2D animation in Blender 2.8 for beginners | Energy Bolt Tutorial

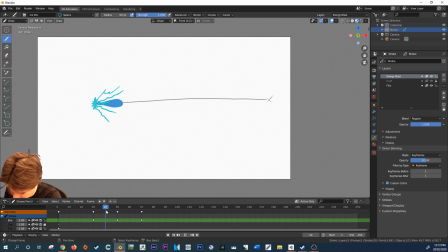So to do that, I'm just going to set another keyframe in between these two. So we've set one keyframe here, then we're going to set another one in between there. And what I'm just going to do is just going to play around with shape in order to get a nice transition between those two.
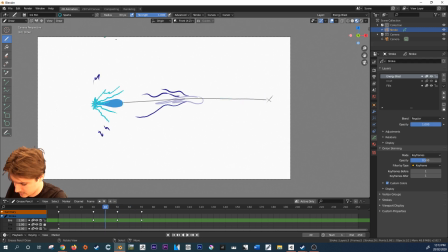So keep you on sparks because they're the ones I really want to focus on here. I'm okay with the energy ball for now. I just want to focus on these. So between these, we kind of want to follow the basic shape and
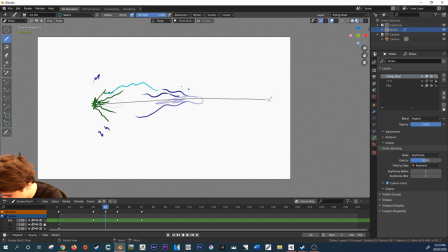kind of get it so that it's nearly getting into position for the next shot. This one here, kind of want to follow that one as such. Maybe make it a bit longer.
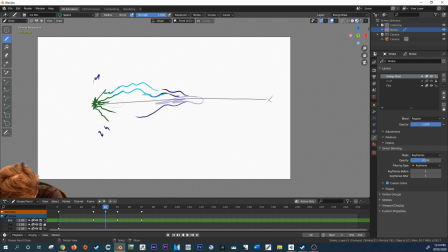We also want to kind of provide little offshoots for it, that it's the initial. Trajectory was taking it on.
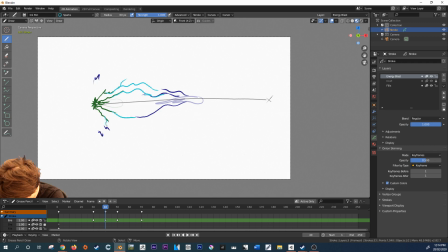And we'll also do little interstitial remnants of the initial blast itself.
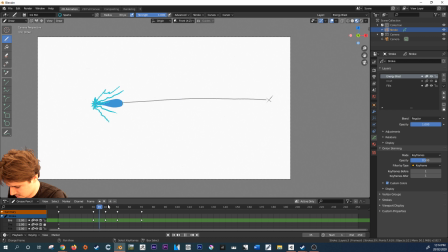Something like this. So we got this sort of curving motion coming into it. We got this arc. So we've seen this arc across and then coming back into it.
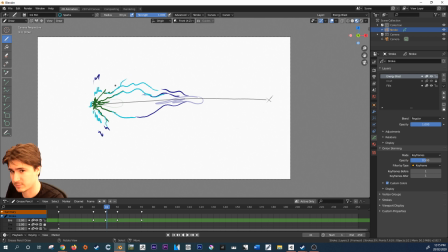I'd probably want to exaggerate this arc a little bit more to make it feel like there's a bit more energy behind it going out. So I'm just going to grab the eraser here and, oops, as you can see, on the wrong frame.
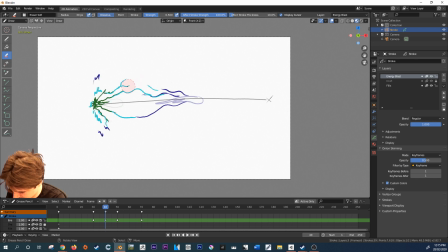Always important to check that. So I'm just going to grab the eraser and just kind of do that. And then I'm just going to grab the pen again. And then I'm going to kind of bring this out a little bit more.
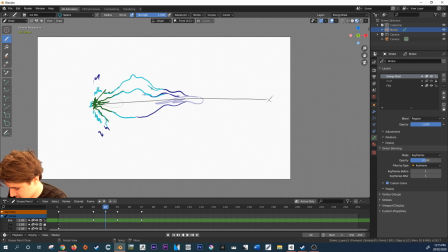Something like this, getting this wave. I feel that's a more just wave. So let's check this out. So I'm really liking this arch. I think it looks more energetic and we're getting the
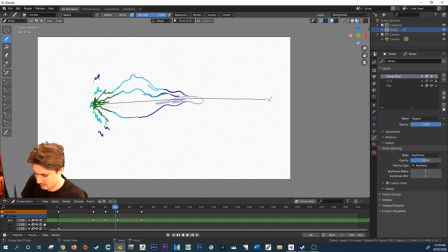sort of initial inertia of that initial arc into it. So let's just take a look. Looking good.
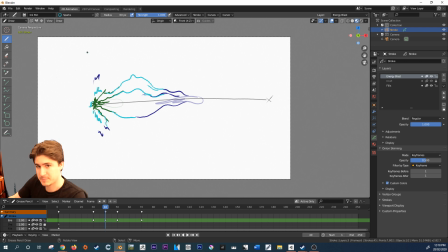See, I may still want to play around with this, maybe make it a bit more concave to make it feel like a more vortex sort of feeling. But for now, we're just going to leave it as is and just continue on with the tutorial. So I'm just going to fill in the blanks.
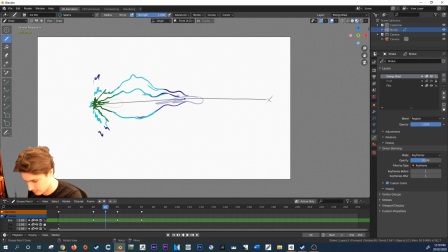That's all it is, really, just filling in the blanks. And I'm also going to create little offshoots like this. And now that we've done that, we can go back to our energy
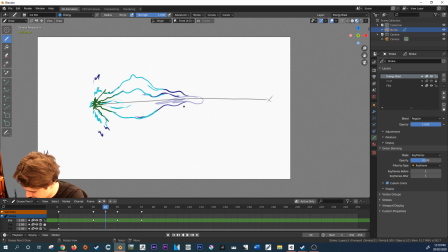and we want a energy sort of blast between here. So I'm thinking roughly here. we kind of want it to,
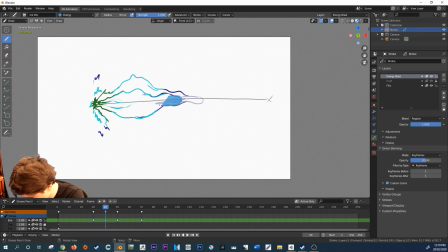oops, kind of want it to feel like it's disconnected. Always think of a raindrop in these sort of things.
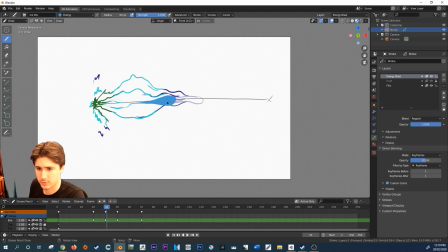As you can see, the initial glob that I've created, it's a bit too big on this one, other than this one.